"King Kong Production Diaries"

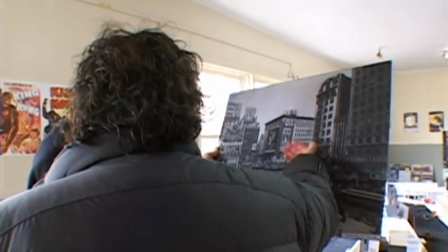I tell you what, that's a good corner to have the big wraparound awning on the corner too, the sign.
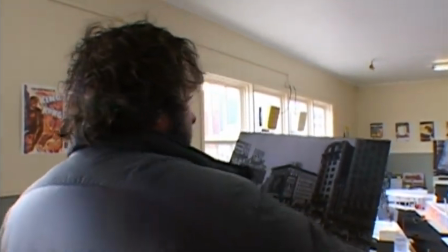It's good to have that detail on it. I mean, you probably should throw it in there. You know what sure. I mean?
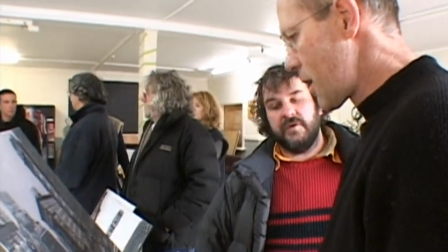For other scenes, we can just pull it off. We can just have it off. Yeah, because it does turn into that Empire State Building.
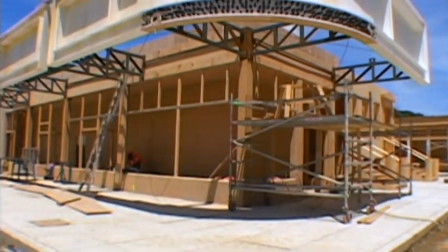Yeah, so it'll have a square corner on it. It'll have a square corner, but once you put the awning and the wraparound, it changes the feel of it, doesn't it? Yeah. So it's probably worth doing that. And the main thing that we wanted to get is that we wanted New York to look like it wasn't a backlot,
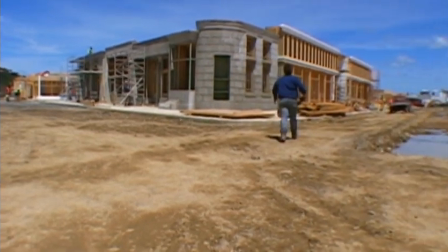you know, and I guess in doing so we're relying a heck of a lot on computer graphic extensions.
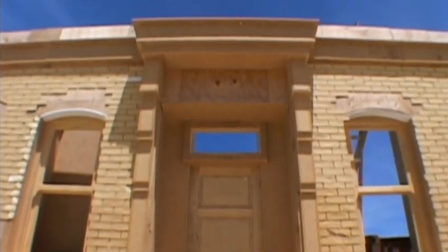The buildings are only built to a certain height on set location, and digitally we construct the buildings within the computer,
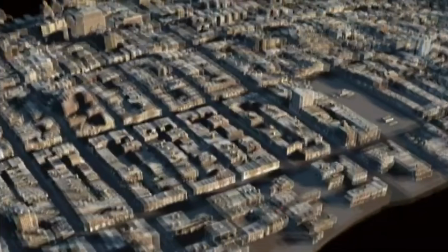apply to different materials and textures to make the building look realistic, and continue that on also throughout the distance of the street.
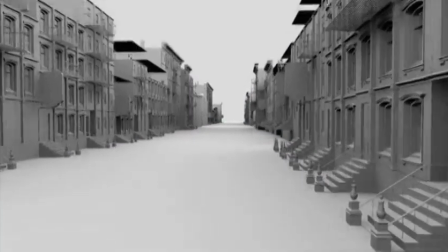So for a shot that may be constructed within a specific location, we may have to digitally extend the street all the way down to the horizon.
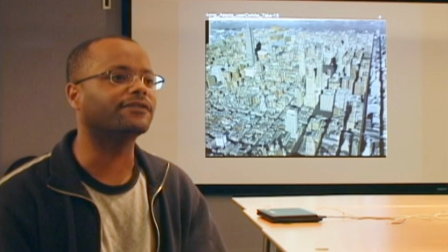It's an actual 3D model that's built down to the finest level. We can fly around the entire city.
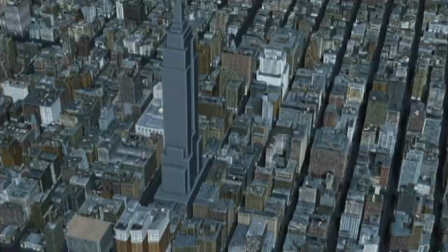Any place he wishes to go within the city, he can take his camera down onto that street. We have constructed everything throughout the entire island. So the digital effects are just as powerful a tool these days as physical building.
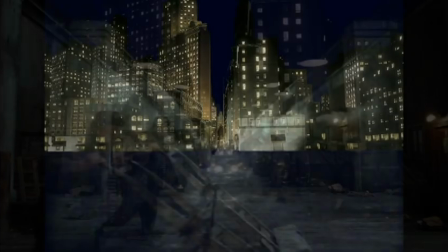And as you can see, our New York is really going to be a very careful blend of the two. Our shooting in New York happens in January, February next year. And so around that time, we'll be able to expand on this early look and show you a lot more detail about how we're going about it. Hey, I'm Steve. We're at the Wellington Zoo today with the second unit.
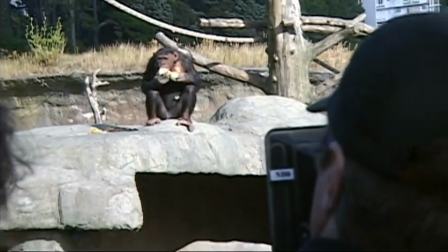So yeah, we're just having a pretty cool cruisey day at the zoo. Mostly, it's this morning's been a study of culinary habits.
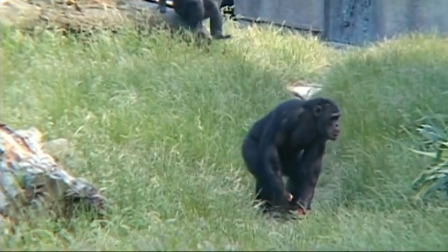Here comes somebody up the way. Yeah. Fascinating, it walks. Uh-oh. We're here at the zoo because we're getting some footage for the beginning of the movie,
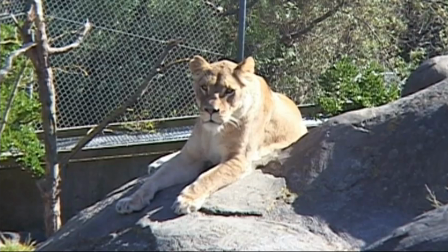which is the zoo, supposed to be a depressed New York zoo. I have to say most of the animals in the zoo are not depressed.
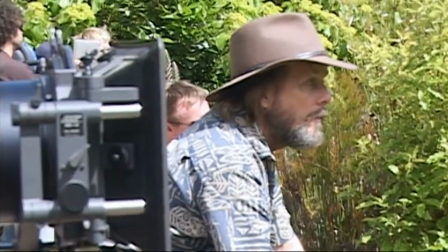It's actually a really lovely zoo, and the animals seem pretty happy generally.
I'm talking real life adventure, the pursuit of the extraordinary.
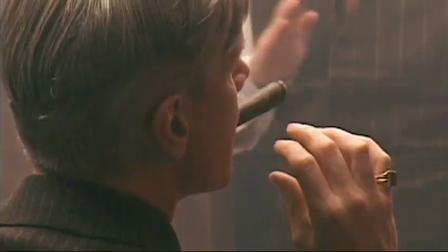I'm telling you, boys, they're gonna have to dream up a whole new bunch of adjectives when I turn this picture in.
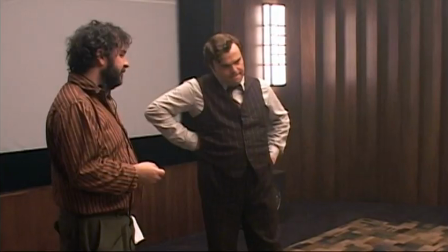The other sequence we're trying to get shots for is when Denham is trying to impress
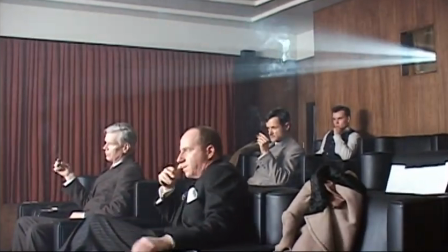investors with some safari footage that he's shot with him and Bruce Baxter,
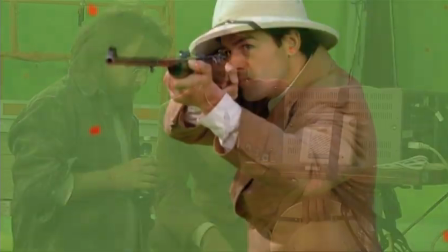sort of posing in front of lions and tigers,
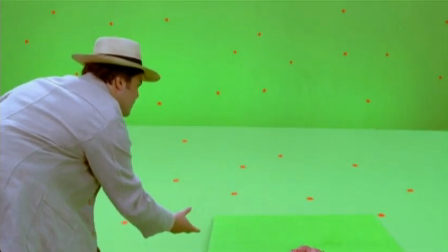trying to entice them with meat, but the lions and tigers actually are kind of looking bored and not really impressed.
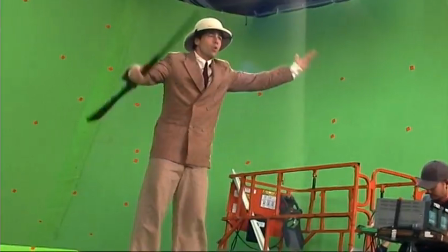At least that's my understanding of what it's supposed to be. But we'll be filming the actors against a green screen, and we'll be shooting the lions and tigers separately,
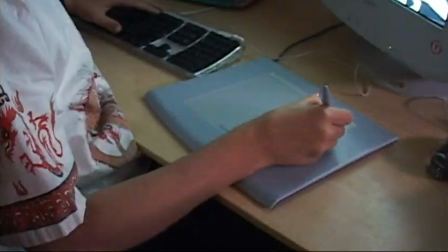and then obviously they'll be put together in post-production. And hopefully we'll get some good footage. Hi, I'm Suzette. I'm a team leader here at Wellington Zoo, and I've been
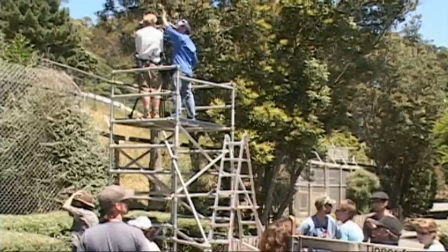coerced into looking after the film crew today, so just keeping an eye on things.
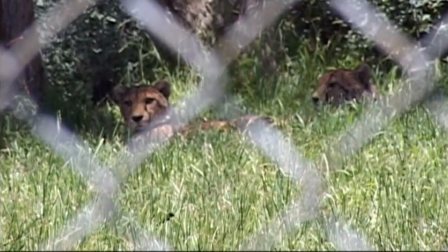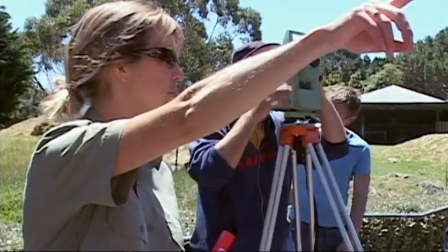It was a thought. Trying to get some animals to cooperate. If I bang a food bucket, they'll probably look this way and might give them their attention.
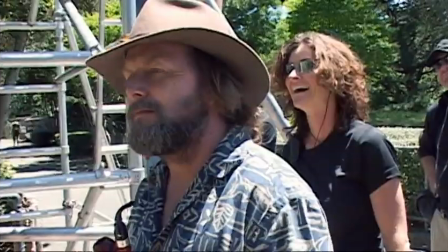Come on, guys! Oi! Scientific approach. Santa!
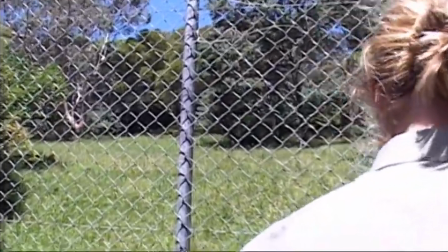Come on, guys! Well, you know. It's not as good as it gets. Yeah, let's go. They're in the game.
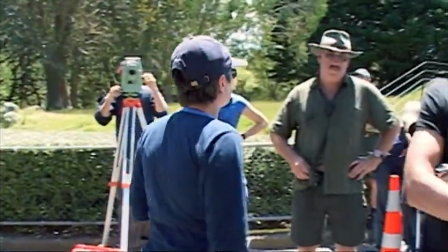Okay, we're on the move. Because of the candid nature of shooting animals... We're going to go for lions.
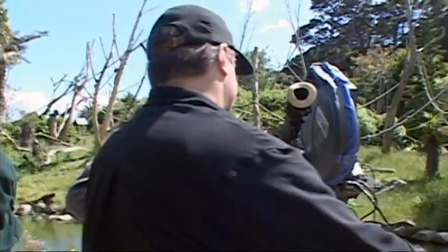It's actually a little bit difficult to set things up. So problem with this mag? Potentially, yeah.
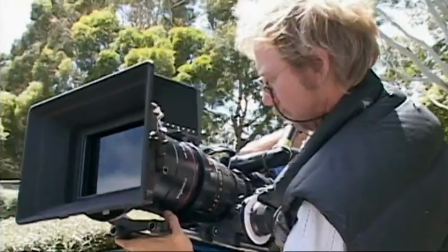We tend to just quickly rush and set the cameras up and shoot what we see happening at the time. Do you see you shooting?
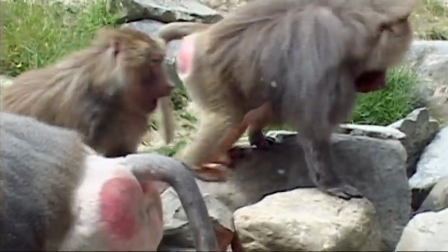Well, monkeys for the zoo sequence is sort of really important because obviously there's a sort of a relevance to King Kong there.
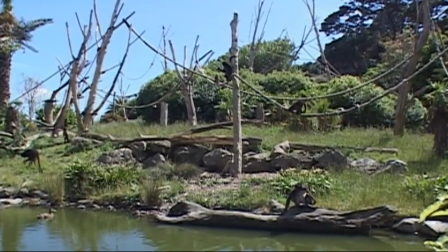And we're going to go down to Monkey Island shortly and try and get some of the smaller monkeys that sort of leap around the place and swing from limb to limb.